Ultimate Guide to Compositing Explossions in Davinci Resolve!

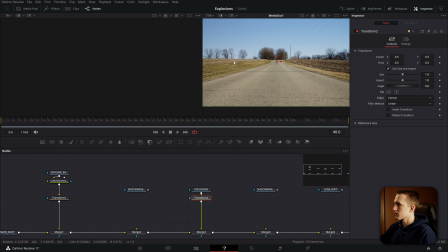Now let's use the arrow keys to go to the first frame that the explosion appears. We're just going to use this to make sure it is all lined up perfectly. So we'll put it right on where the ground is starting to break and we can jump a few more frames forward just to make sure that this is staying consistent.
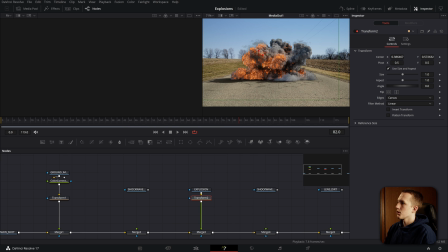So now if we play it, we have our explosion effect. And what we can do is just scale this up just a little bit more.
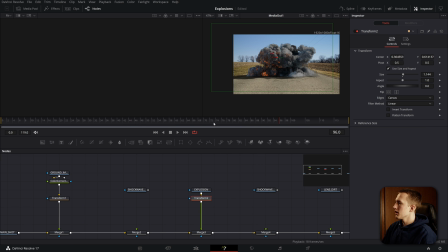Let's go back towards the beginning just to make sure it all stays lined up correctly. Now I'm going to do some effects on the explosion right away to make it so that this looks even better. So I want to add in some glow, make the bright parts of this explosion even brighter, but I also do not want to affect the smoke.
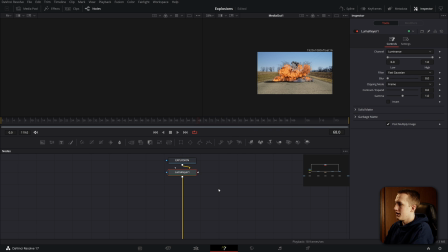So how we're going to do that is adding in a LumaKeyer node and then I'll just drag it off to the side here.
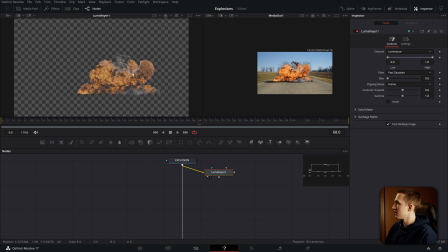So if I take the output of the explosion into the luma keyer and view it off to the side, you can see we're still selecting some of the smoke. So let's change the luminance channel or the channel to be red instead of luminance. And now I can play around with the low and high sliders to just select the bright parts of the actual explosion.
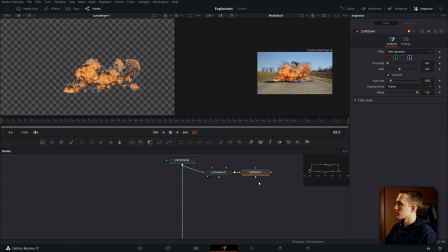Now I can add in a soft glow node after that and if I view that I can add in some glow size and mess with the gain just to add some more glow to it. And now I'll take the output of the soft glow node and drag it up into the output of the explosion node and that'll create a new merge node connecting them together.
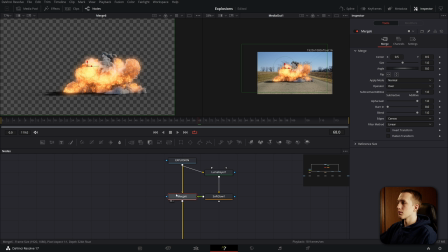Now you can get some kind of weird looking results so come into the merge node and set the apply mode to be screen. So now we can play around with these settings some more and we can just tweak them until we get something that we like. Now we're going to do one more little effect here.
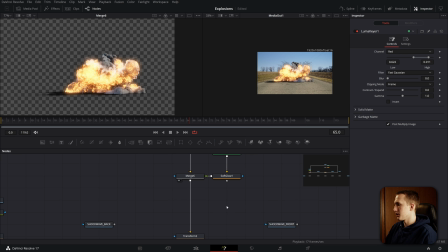Let's add in another Lumic here. We can actually copy the first one that we used up here. Take the output of the merge six and view it off to the side. Now add in another soft glow node and also view this, come to the lock X and Y, uncheck that, bring the Y glow size all the way down and X glow size out quite a ways.
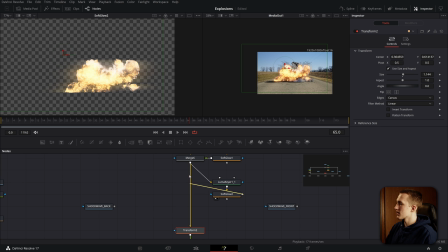Now we can bring the gain down a lot and once again merge this up, same as we did last time.
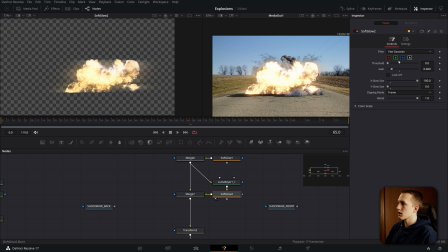Then I'll set the apply mode to be screen again and I'll come into the soft glow node and just play around with some of these settings here. I just want to get these little light streaks coming out from the side. Now I can also go back to the first glow node and mess around with those glow settings just to make sure that they complement each other.
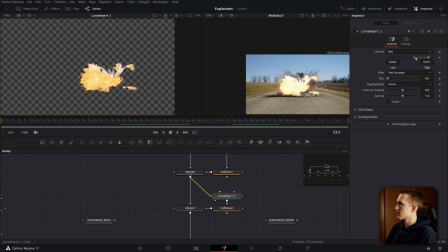We can even come to this Lumic here and just fine-tune the settings a little bit more to get as much of that smoke out as possible.
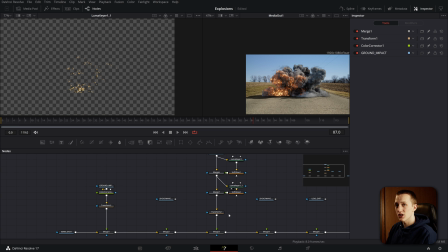So now that we've added our ground impact and our explosion, it's time to add in the shockwaves. So let's merge both of them up into our merge nodes. And because these are meant to be in the exact same position, let's add in a transform node after the first one, copy it, and then do Ctrl-Shift-V after the second one. That's going to paste an instance.
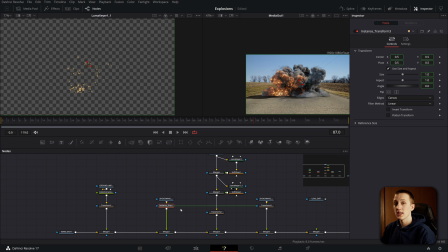So these two transform nodes are linked. they're going to do the exact same thing no matter which node I change it in.
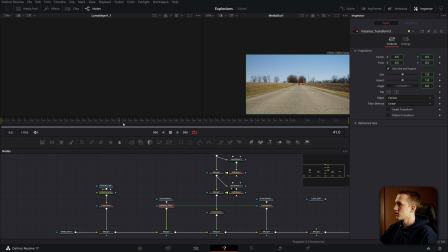All right, going back to one of the first frames here that we can actually see the explosion and the shockwaves,
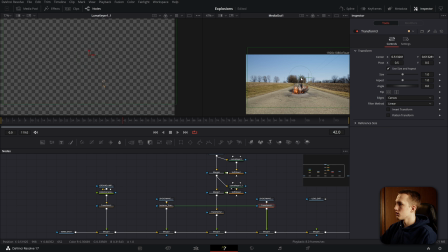let's take the first transform node and we'll just line it up with the explosion. So now when we play it, we have a nice shockwave coming out, and I'm actually going to scale it up a little bit, make sure it's still lined up. And now I'm going to add in a color corrector node as well just to match the colors. And again, we need to copy it and paste an instance on the other side.
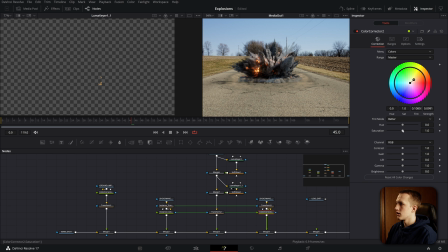So if I zoom in, I'm going to give it a little bit of an orangish tint just to give it kind of a dust color. We can mess with the saturation if we want but I think it's looking pretty good right there.
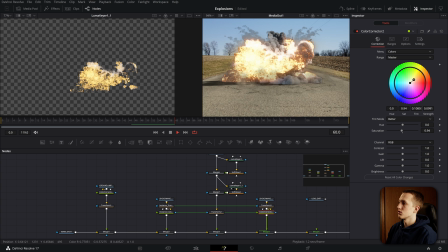So now we just have a little bit of a dust shockwave coming out from the explosion. Okay and the final element to add is going to be the lens dirt.
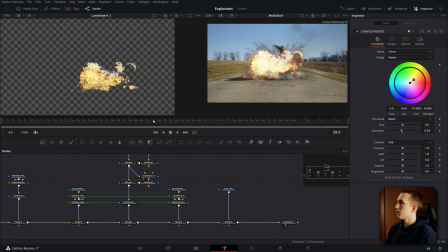So let's merge this up and you can already see it looks pretty good but we want to make it a little bit more intense or at least I want to show you how. Let's add in a brightness and contrast node after that and messing with the gain we can make it brighter or we can make it darker and then if we come down to the gamma as well we can do the same thing.
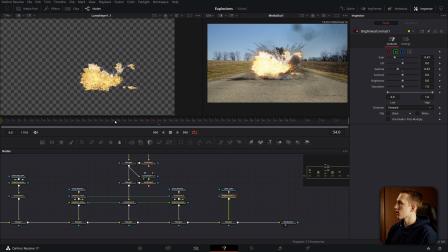So if I just bring both of those down you can see I can darken the dirt quite a bit and just make it so it stands out and it's a little bit more noticeable.
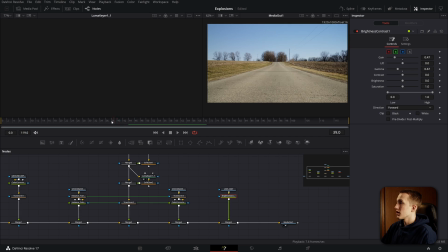Is it realistic? I don't know but it kind of looks good. Alright and now to give this a little bit more impact let's add in some camera shake. After the merge 5 node do shift space and add in the camera shake node and this is going to be kind of crazy at first.